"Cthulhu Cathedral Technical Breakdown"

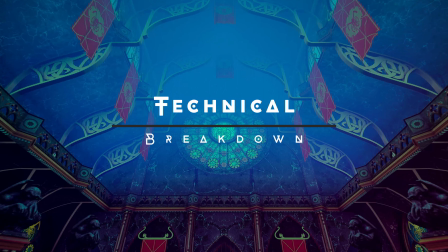0s
Hello everyone! In this video I will talk about the technical part of the project.
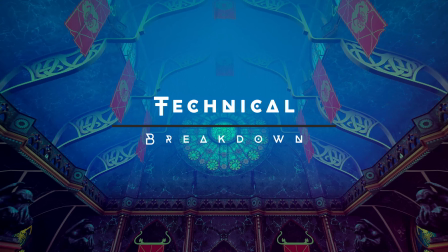4s
Maybe the contents of this video will be useful for your own projects.
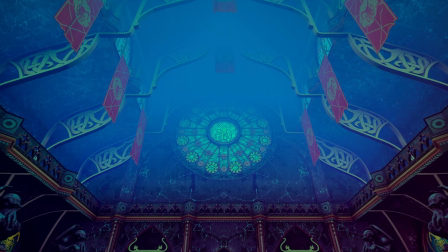10s
There are three pillars this project is built on: combination of textures and the shader, as well as post-processing.
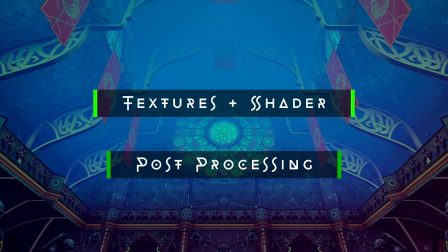18s
Some of these methods are well covered online and some are not. Let's start with the textures and the shader.
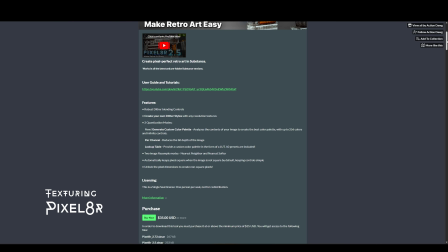25s
As the foundation, I used a well-known Substance Painter plugin called Pixelator, which converts any PBR textures into an arcade pixel visual style.
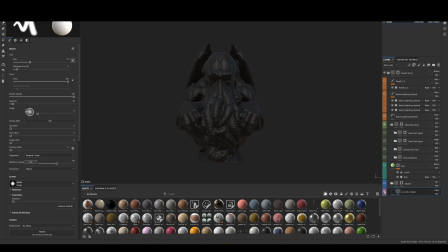35s
It enables users to apply dithering, palette quantization, custom color palettes, and pixel resampling to textures. There are no secrets here. It is a very popular solution. Yes, it costs $35, but it is worth it.
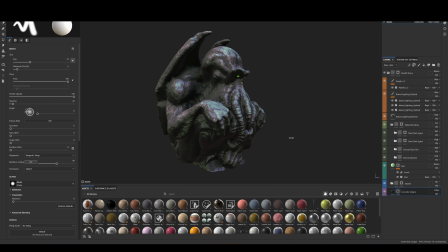50s
I took this plugin, experimented with it, and adjusted it for my task to achieve the desired look.
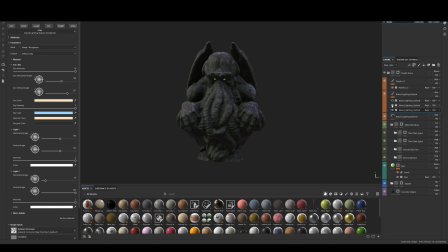57s
I used 3 channels for a more contrasted result combined with more flexible settings. Each channel projects light from a desired position and gives it the final look I want.
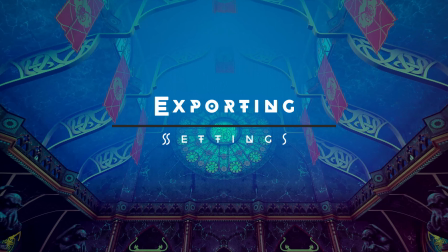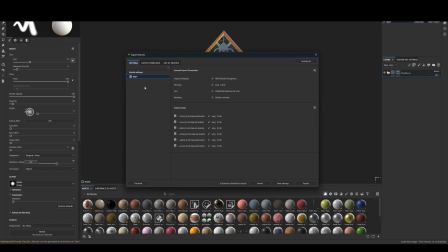73s
For the expert settings you can use the standard preset, but the only maps we need are the normal map and the base color. Later we will combine the following textures together.
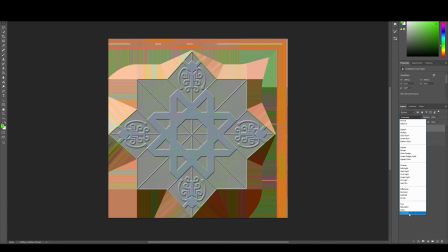88s
Next, to add depth to the texture, I use Photoshop, combining 2 textures into one according to this principle.
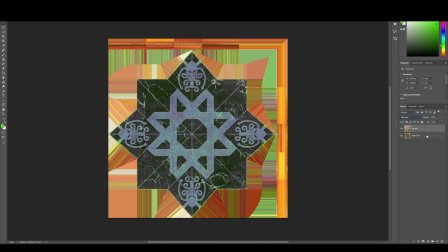97s
Of course there are other ways to do this, for example in Designer using the height to normal node, plus levels, plus multiply blend, but that is mostly a matter of taste and convenience.
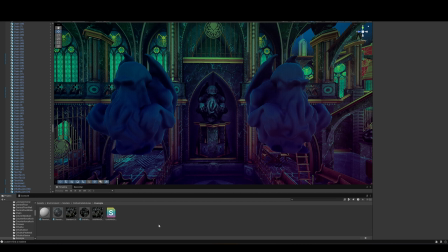110s
But the material shader is the most important part here. Let's talk about it first. To achieve the desired look, first of all, I go to my texture base color texture and then take the sRGB color texture option.
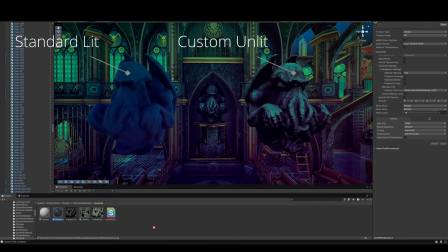123s
Then I plug it into my custom shader and freely control its brightness and color hue if needed manually. This material is based on the standard Unity Lit, and technically the same look could be achieved with it,
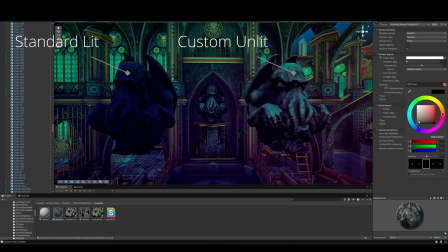138s
but that version uses too many unnecessary inputs and can slow down your workflow and increase hardware load. That's why for my work I made a material with only one output.
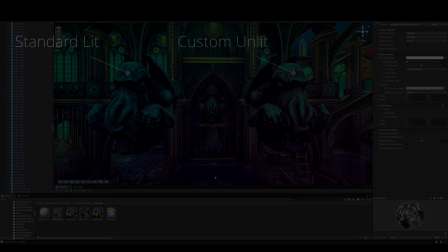149s
I use this shader for all objects in the scene except the windows.
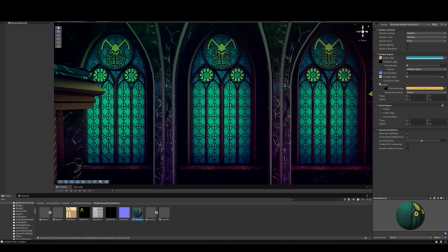155s
For the windows I use the standard lit shader with the following parameters.
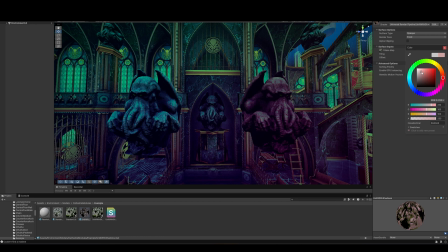163s
If anyone is interested in getting this custom unlit shader, I will share it in the description.
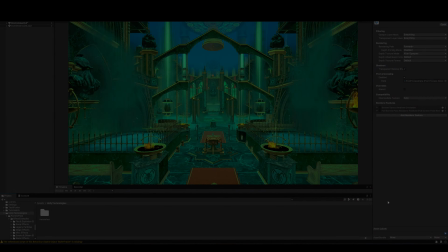172s
Next is lighting and post-processing. To finalize the appearance I used an effects pack from the Unity technologies,
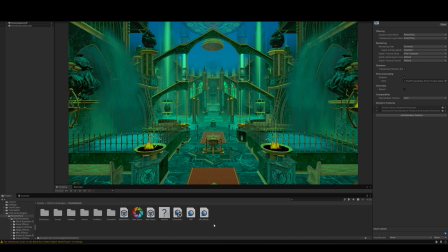181s
specifically 4 effects: fog, fire, water, and dust. I will attach the link in the description.
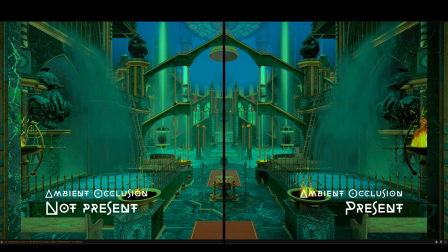193s
Ambient occlusion has slightly modified settings. In this case, it is needed so that the objects look cohesive.
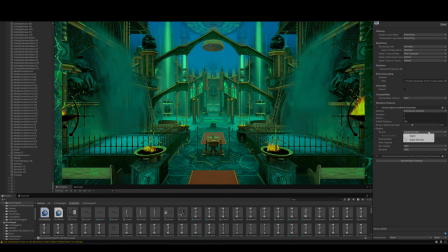201s
You can add up more fun to it if you play around with depth settings and take downsample, which gives ambient occlusion that grungy look and can make it more stylized.
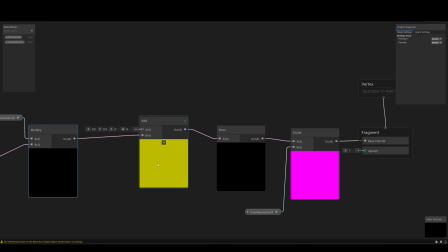212s
This option works well in some cases, but in others not really. Depends what look you are going for.
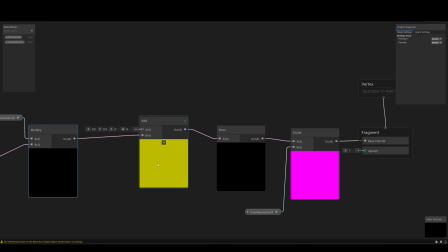But the most important part is the post-processor using a gradient filter.